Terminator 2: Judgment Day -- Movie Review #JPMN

Director James Cameron returns for this ambitious follow-up, that was released during the Fourth of July weekend in 1991, where it eventually grows $520 million worldwide. Thanks to its at-the-time unprecedented budget of $100 million, this picture is a bigger, more complicated and more impressive effort than its predecessor, in every way.
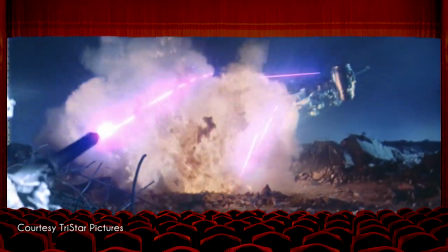In this 137-minute action-sci-fi thriller, two separate deadly cyborgs are sent back in time,
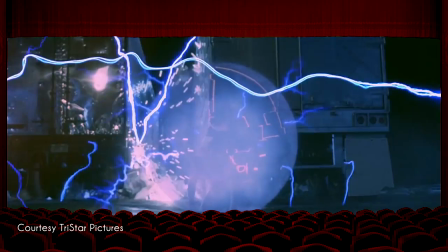one to kill and the other to protect, a future resistance fighter when he's still a kid living in Los Angeles.
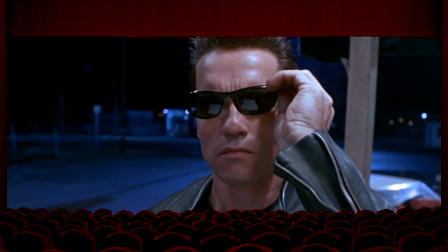Arnold Schwarzenegger returns as the intimidating title character, but this time he's helping our heroes, rather than hunting them. Fortunately, he's also given way more to do, even if most of his dialogue is either technical exposition or cheesy one-liners.
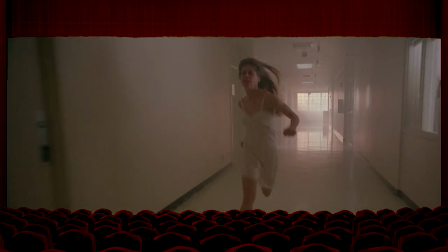We rejoin Linda Hamilton ten years later, who has become a tough and hardened pessimist after being locked away in a mental institution. Both individuals do an incredible job with his new dynamic, now fighting alongside each other as uneasy allies. Edward Furlong plays her young son, who despite being constantly whiny and annoying, manages is to hold his own amid the bloody carnage.
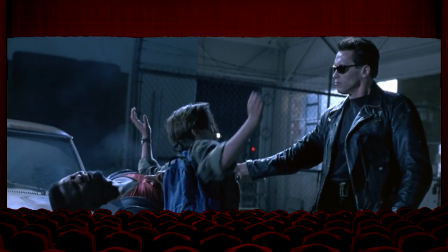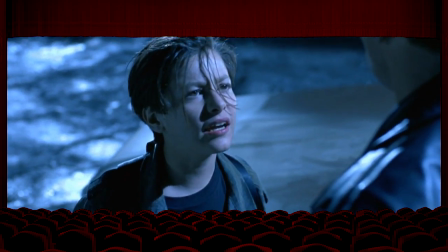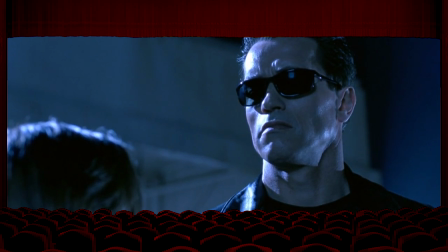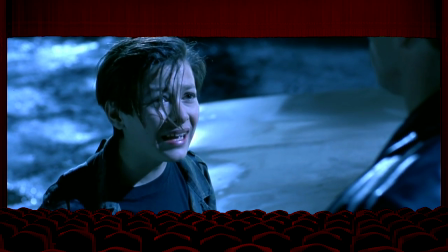Joe Morton does great work in a smaller but critical role, as a computer scientist who is horrified to discover his technology effectively causes the apocalypse. Even Michael Baine returns in a single-scene cameo, well, at least in the extended special edition. As the menacing villain, Robert Patrick portrays a liquid-metal robot assassin known as T-1000,
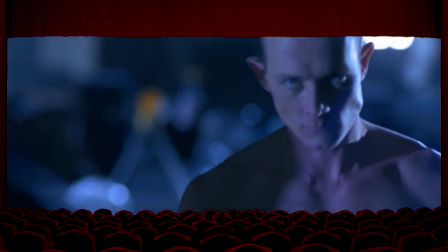one of the best bad guys in movie history. story, his cold and unassuming delivery makes him even more chilling and terrifying than his counterpart in the first installment.
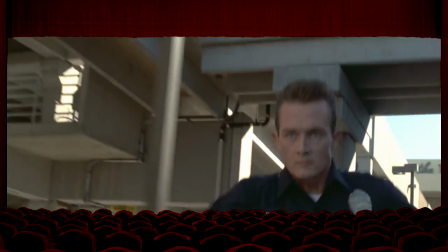Fittingly disguised as a cop, his ability to morph into any shape and run super-fast makes him an unstoppable antagonist. With this capri-sun chameleon closing in, Schwarzenegger echoes a familiar line when he sternly advises a traumatized Hamilton, come with me if you want to live. The high-octane moments are flanked by a fascinating story, that effortlessly advances from one scene to the next, without any contrivances.
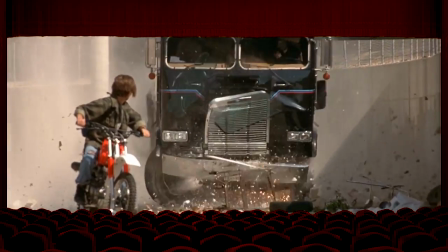Like when Furlong attempts to escape the relentless T-1000 by driving his dirt bike down the LA river, in what is perhaps one of the greatest action sequences ever filmed. It's simple in its progression, with the nondescript location keeping things very easy to follow, but tense and exhilarating with its execution.
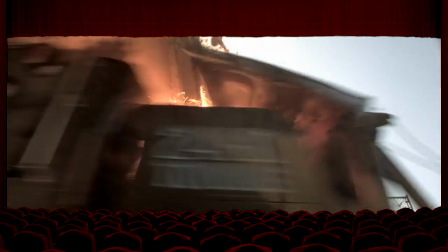Complete with crashes, impromptu convertible conversions, gunshots, and wickedly cool one-handed shotgun reloading,
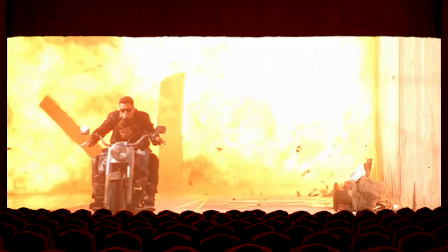this centerpiece chase culminates with a breathtaking visual-effect shot. Patrick emerging from a fireball in his liquid-metal state, before rematerializing into his office's appearance. sequence.
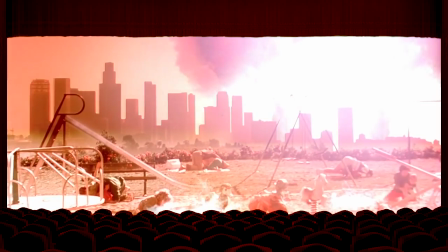Another fantastic sequence, loaded with impressive model work, highlights the horrifying results of a nuclear blast during one of Hamilton's nightmares. This groundbreaking work from ILM was not only revolutionary at the time, it scored Judgment Day one of its four Academy Awards, making this the only sequel in history to win an award when its predecessor wasn't even nominated. It also scored trophies for sound, sound editing, and makeup. From the inventive liquid-metal THX opening that begins the Blu-ray, to background sparks during the Smelting Factory climax,
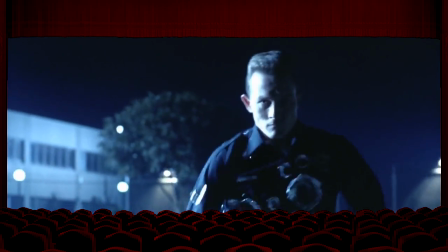this is a beautifully mixed feature that deserves to be appreciated on a surround sound system. Alongside this mix is Brad Fidel's fantastic score, mixing haunting themes with sharp, intense pulses.
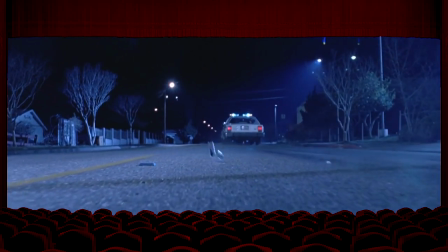Framing the actors with cold hues and crisp lighting, Adam Greenberg's nominated cinematography work is excellent as well, with the locked-down anamorphic shots only moving when the action is motivated. One of Cameron's trademarks is the slow-motion build-up punctuated by a gunshot,
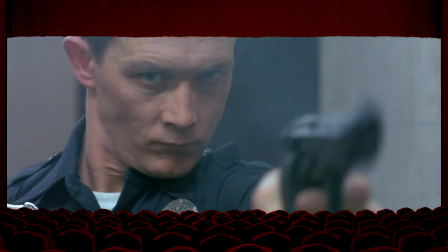and there's no better example of that technique than during the robot's first violent encounter, when Arnold marches down a shopping mall hallway, unloading shell after shell into his enemy. If memory serves, this is the first R-rated movie I ever watched, and the exciting thrill ride has been an all-time favorite of mine ever since.